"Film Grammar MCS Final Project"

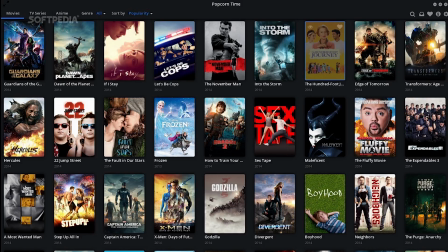When watching movies and TV shows at a young age, we never question how scenes were portrayed and what information was shown to us through specific ways. But now we see that everything that is shown to us, from the angle of the camera to the background of a scene, has a purpose.
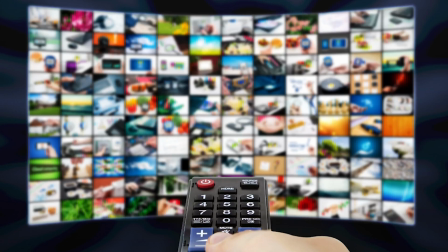And to understand them and how they relate to the media, we need to understand film grammar. This language is used to analyze the significance of scenes and how they interact with the entire film. The categories that are looked at include cinematography and camera movements, mise-en-scene, sound, editing, and the narrative.
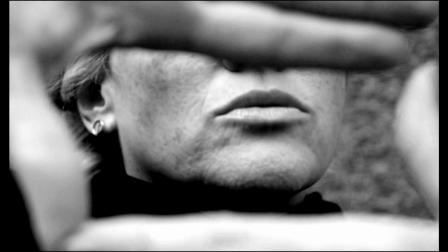Each one plays a vital role in how the scene is portrayed, and the media is very important in these films, both in content and otherwise.
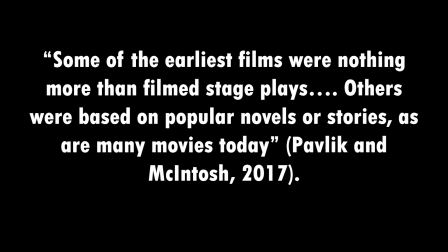Just as Pavlik and McIntosh say, some of the earliest films were nothing more than filmed stage plays. Others were based on popular novels or stories, as are many movies today.
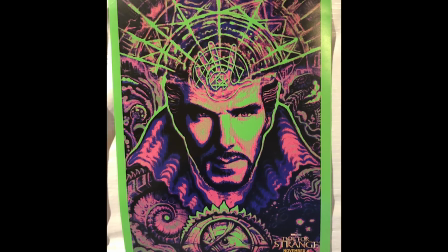Film and the media go hand in hand. They are both important aspects of each other. The first and most obvious aspect of a scene is its cinematography.
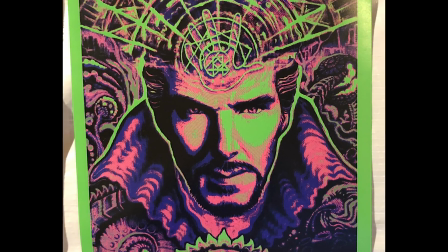This is the pillar to which films are made. Here we focus on the camera and its movements, angles, shot size, lighting, and color.
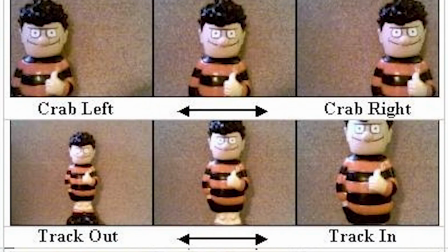When looking at the movement of the camera, we see whether we are moving with the characters or staying in one place.
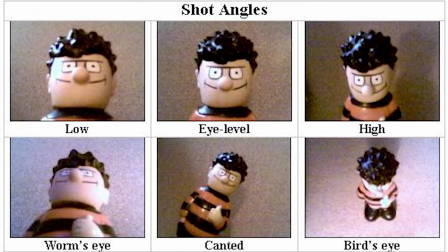The angle we are shown sets the tone for the scene, whether we are looking down and there is a sense of powerlessness, or up with a feeling of superiority. The shot size determines the amount of information we are given. Especially at the beginning of a scene, we sometimes get an establishing shot, which is an opening shot or sequence,
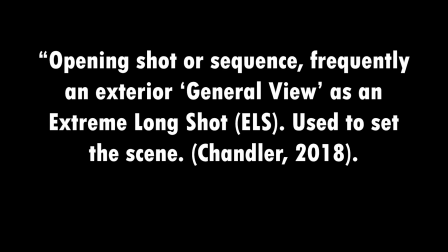frequently an exterior general view as an extreme long shot, ELS, used to set the scene.
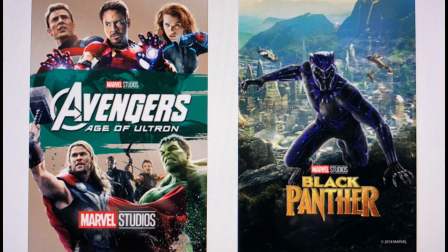The lighting of a scene sets the environment of the scene, whether it is set outside and it's bright or high contrast and the shadows cover up information, we begin to really see the scene. Lastly, the color determines when and how we feel things.
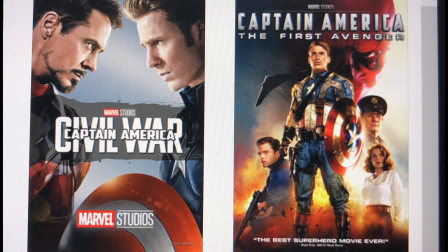If set in black and white, we are usually in the best past as a flashback, or if the colors are more bright and warm, we feel a sense of hope at the present part of the film. Next, we look at the mise-en-scène, or the setting of a scene. This is the aspect of what happens within the scene.
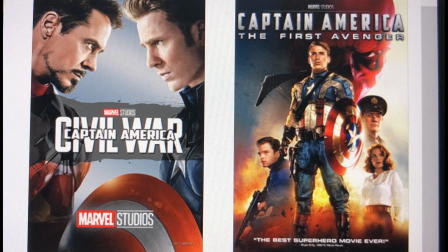We are looking at broad aspects of the scene such as the design, frame, space, view of characters, and the movement of characters. In the design, we look at symmetry and how the set is laid out, which determines what we will happen and expect in that scene.
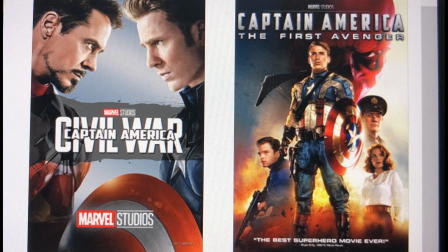The frame indicates who or what is the focus of the scene and the feelings we have towards them.
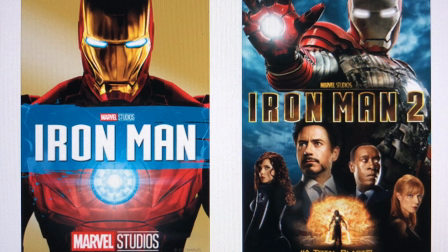The space, which includes the props and abundance of them, are what set the environment and determine the familiarity of it to both the audience and the characters in that scene. The view and movements of the characters show us whether they are isolated or moving towards or away from the camera, and that sets up for the narrative of that scene.
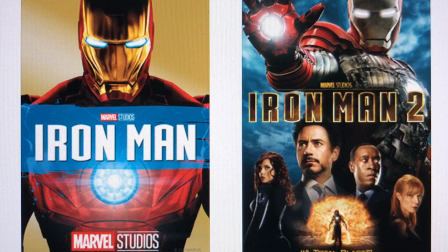Next, the sound, another building block of a scene, can either disorient or unify from the viewer. Whether or not there is music, sound effects, dialogue, or a narration determines the explicit information given to the audience.
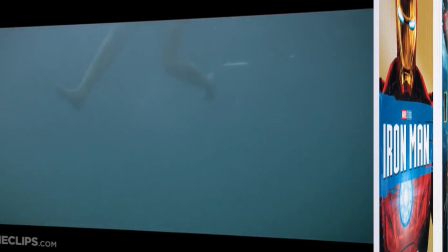The most iconic use of sound is in the film Jaws,
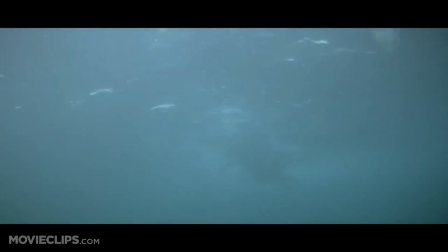when the shark appears and the music leads up to the horror that is the shark attacking the people in the water.
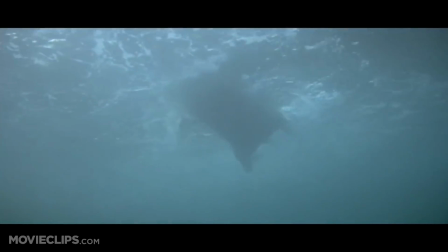But without the noise, the tension in the scene would not have built up.
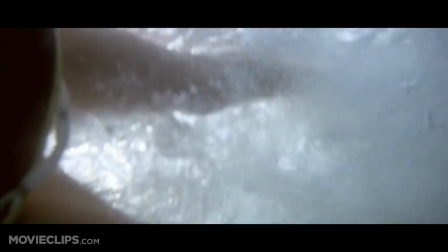The editing of the scene is the culmination of everything we see, which scenes and angles are chosen to be shown and how they are placed in order.
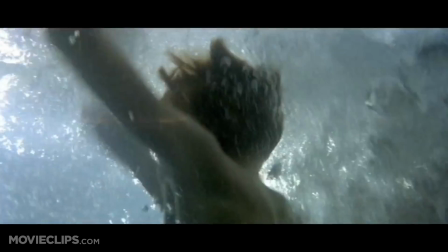It sets up the length of individual shots, rhythm, pace, position of segment, transitions, and graphics.
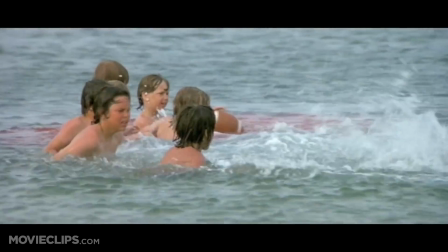This is the most evolved aspect of film. Before, there was only simple cuts and add-ons to place in the movie,
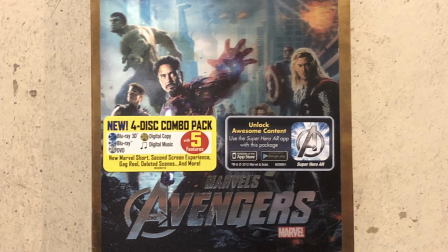but with the growing use of CGI and other softwares, we begin to see the impact it all really has on the film itself. Some people view this use of CGI and other things as a bad thing, that using it sets the movie apart from the plot. Others think that it opens the industry to more movies and things they can do.
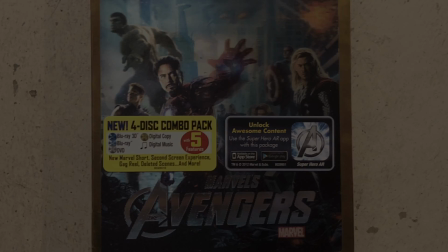The best example of that is the Marvel Cinematic Universe.
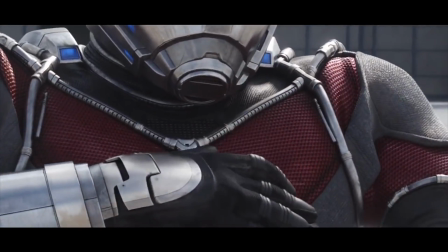Each subsequent movie grows and builds on the graphics and feeds into the plot, making it better than before.